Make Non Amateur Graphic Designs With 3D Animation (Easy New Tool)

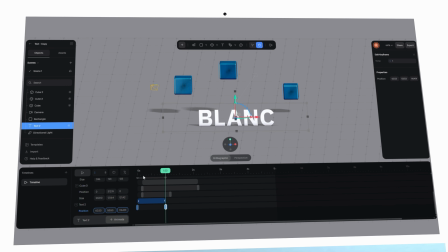3:46 client work this could be a logo reveal on a social media post for your personal projects it might be the opening animation to your portfolio website something that could easily wow a potential client either
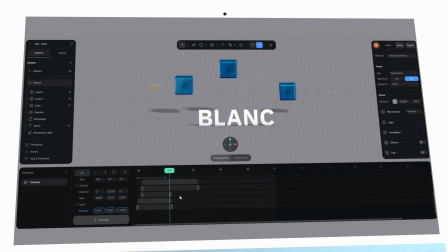4:01 way you've taken something static and given it depth simply by layering motion thoughtfully but we've yet to truly
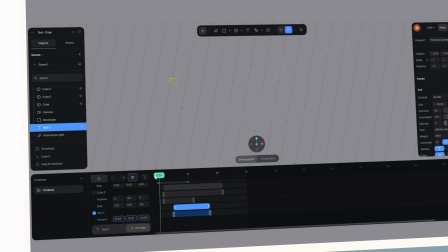4:10 dive into what i deem to be the most useful stuff with spline now here's where things get really interesting
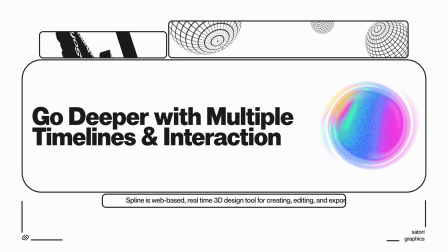4:17 you're not restricted to one linear animation with spline you can create multiple different timelines so
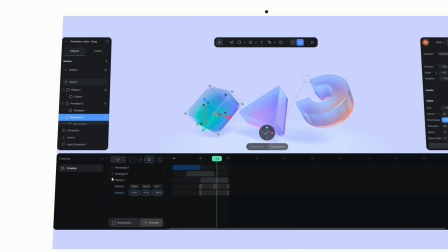4:24 one for an intro sequence another for hover effects another for clicks or scroll events it's a highly intuitive
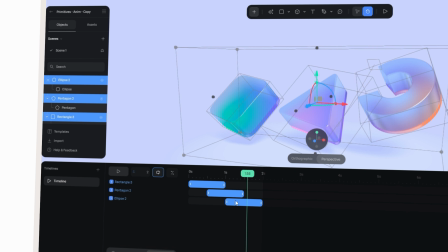4:32 workflow that i can tell has had a lot of thought put into it by the devs and think about a project page the hero
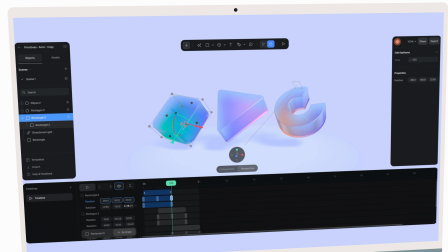4:39 text could animate in with a slow fade while product models rotate when the user hovers over them it
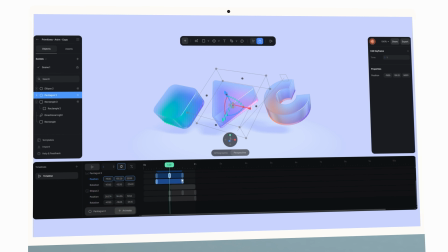4:47 looks really neat but it doesn't take ages to create that's the really neat part here we'll picture a digital invitation where elements actually animate in as you scroll down the page these kinds of experiences used to require heavy coding or complex
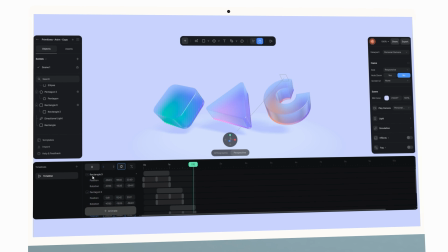5:05 techniques now they're possible directly in your browser-based tool spline and if interaction isn't really your focus you can simply export your timeline as a video so simply adjust the duration the frame rates and the resolution and you've got a polished
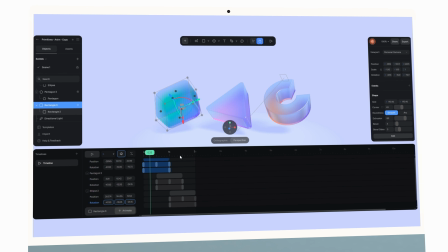5:23 motion graphic ready for presentations or social media animation
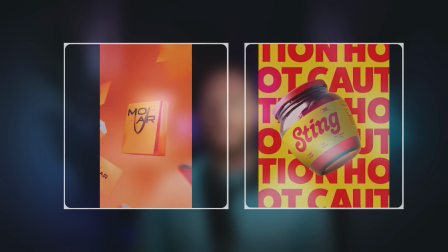5:28 isn't really a bonus skill anymore it's becoming more and more expected in the graphic
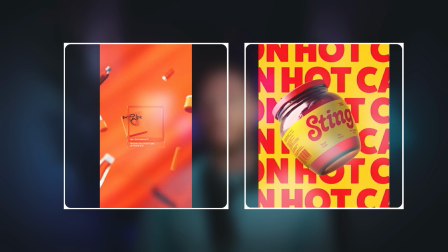5:33 design industry it doesn't matter if you're a ui logo branding whatever it is, animation can fit into your workflow somewhere.
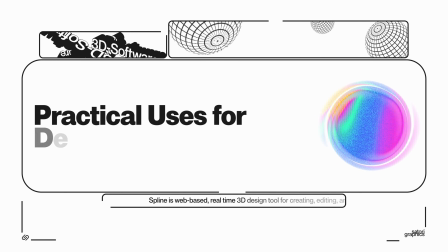5:42 So here's where it fits into a professional workflow.
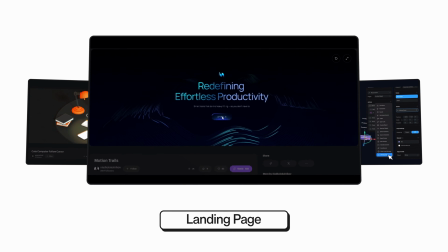5:45 On landing pages, you could maybe start with a 3D intro that sets the tone and energy before a single word is read.
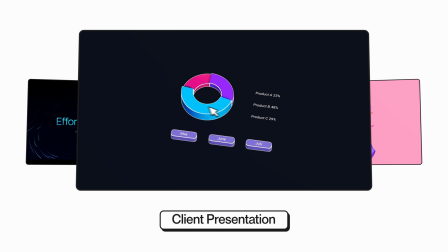5:53 For a client presentation, swap out static mock-ups for animated reveals that guide the eye and emphasize impact on a project.
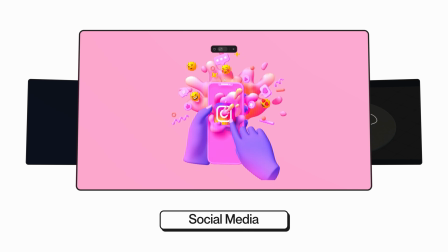6:04 For social media, you can export short dynamic clips as reels or stories that immediately catch attention
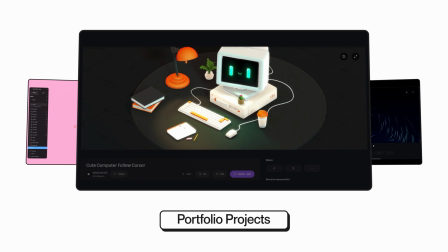6:13 and for your portfolio of work as a graphic designer show not just what you designed but how it moves and breathes through interactive timelines with tools like spline you can add motion seamlessly transforming static visuals into
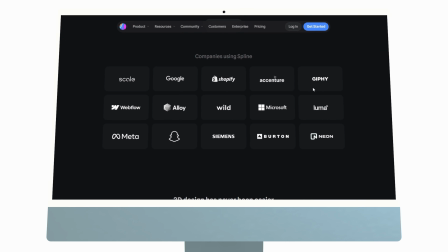6:28 living engaging experiences and staying ahead in world where static is pretty much done so
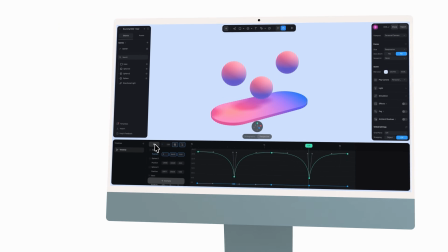6:37 check out spline to explore the new timeline features and all of the other powerful tools it offers via the link down in the description box below and a huge thanks to spline for working with tutorial graphics and of course for sponsoring today's video it's been really awesome going through spline and seeing exactly what it can do and if you didn't get your fill of graphic design content just click one of those videos on screen but until next time guys, design your future today. Peace.